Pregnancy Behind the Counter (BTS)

Hey guys, I'm the Bearded Pharmacist and you're watching Behind the Counter.
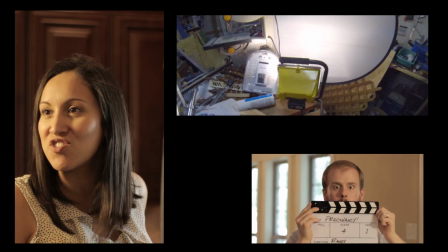So none of the effects used in this short were really mind-blowing, but if you're like me, you like to see how things are done.
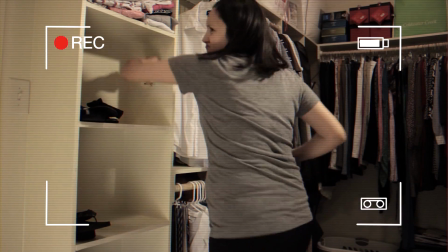0:19 So how did Marbette pick me up, smash through a wall, and create a gravitational force around her in our living room?
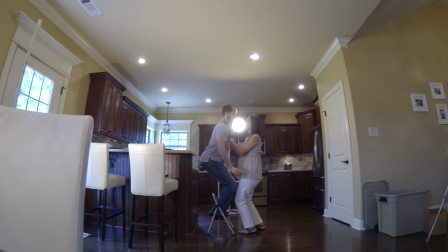0:24 Let's take a look. The easiest one was getting picked up by Marbette, film at a low angle, stand on a stool, done.
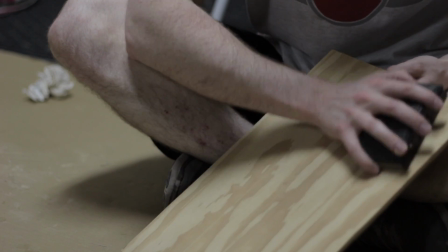0:32 On to the next one. The next easiest was the hole in the wall. Borrowed a piece of wood from my paps, sanded it down, painted it with some leftover paint from our house,
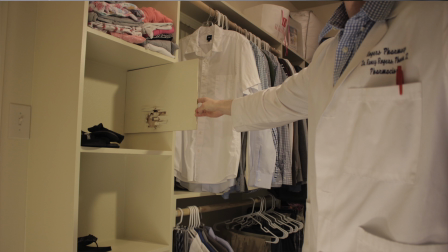0:41 and then all that's left to do is you smash up the board to make it look like a fist hole, and take a picture of it, edit it in.
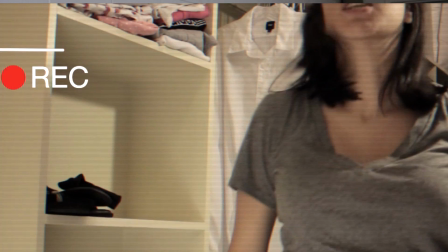0:48 Looks pretty good, but you still have to edit the contrast and brightness and whatnot, just so it doesn't look like a blob on the wall.
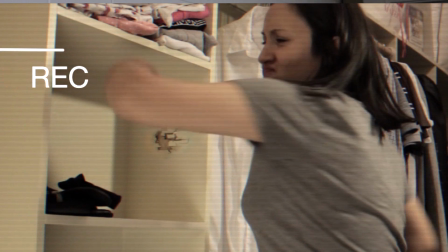0:53 And then there you have your finished product.
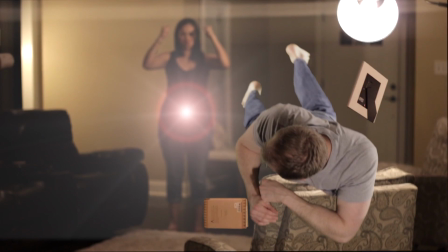0:55 The one that was the most fun to film was the gravity shot, where everything's getting pulled and sucked in and you don't know really what's going on. So, first thing we do is we film Marbette in our living room as a base layer to work with,
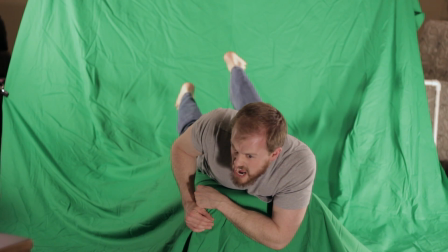1:08 and then we'll film me hanging on for dear life on a green screen, and those are really easy to work with. I had a recommendation from a good friend of mine, Jay Clayton, who said I needed to start using 3D editing. Well, Jay, I didn't, but I used a lot of the objects in my house to make it look like I did.
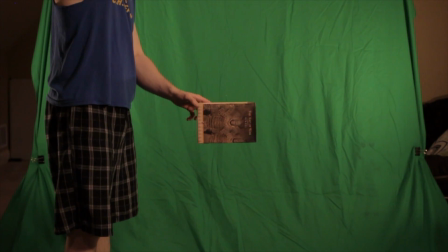1:23 So, I set up a green screen room in my upstairs, tied everything to the fishing line,
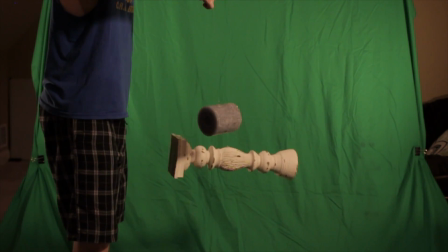1:29 and tried to replicate the kind of shadowy look that we had going on in the living room, and rotate them. So once you have some 3D rotation on an object, you basically own it. You can make it go up, make it go down, right, left, and even forward and backward through space.
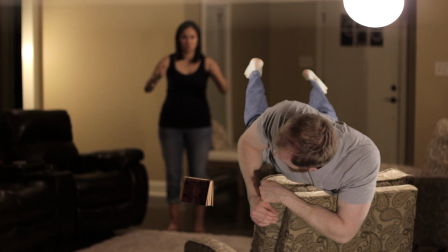1:44 Now that we have an object to work with, we add it to our other layers, put it in a motion path towards Marbette, and make it shrink since it is moving further and further away from the camera.
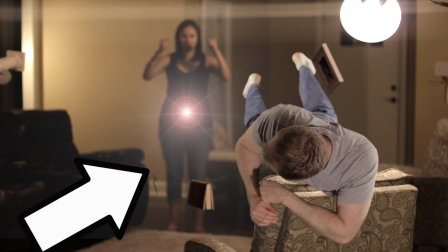1:53 Oh, and don't forget, since it is moving out of focus, you make it progressively blurrier, and that kind of adds to the realism, so. And the rest of the scene is just finesse.
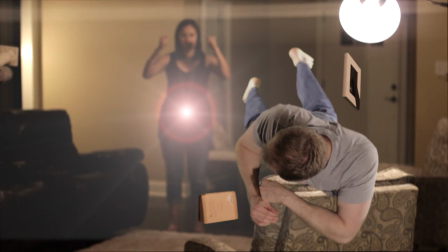2:01 Added a couple little cracks in the wall, added some camera shake, added very subtle camera movement into the scene, but just tiny details. And that's it. If you are personally thinking about getting into filming for YouTube or personal projects or whatever, I'll give you a small piece of advice. Don't be afraid to throw film out, because we did. First scene we filmed on a green screen, and it ended up looking really cruddy. How Marbette picked me up, it didn't look too real, so threw it out.
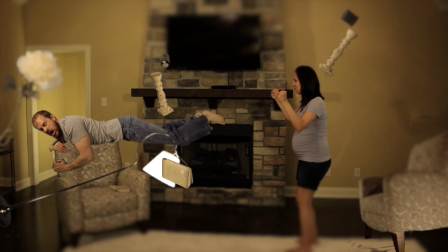2:30 Second scene, yeah, we kind of got a neat effect going, but I filmed it from a horrendous angle, didn't realize it till I got it into post, and we threw it out. And so for the fish punch into the wall, what we were going to do is recreate the lighting in my dad's work shed, which worked really well.
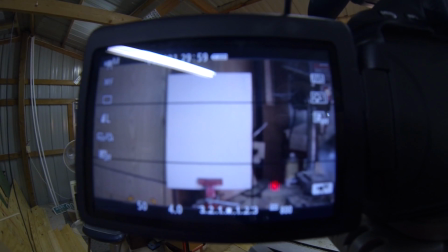2:45 We were just going to smash it with a bat, and guess what we did with that film? We threw it out. So, many thanks to my beautiful wife Marbette, who did take after take after take to make sure everything looked clean, crisp, and professional. Thank you to my brother Ryan, who was our visual effects supervisor, and I sent him numerous clips online, which he reviewed and sent back to me to make sure everything looked solid. So, now I'm going back to do what I was born to do. Pharmacy stuff. Good night. Filming. What's up? This is my mother. You're on the set. What are you doing? Ah! Okay, hold it, because really I talked for a couple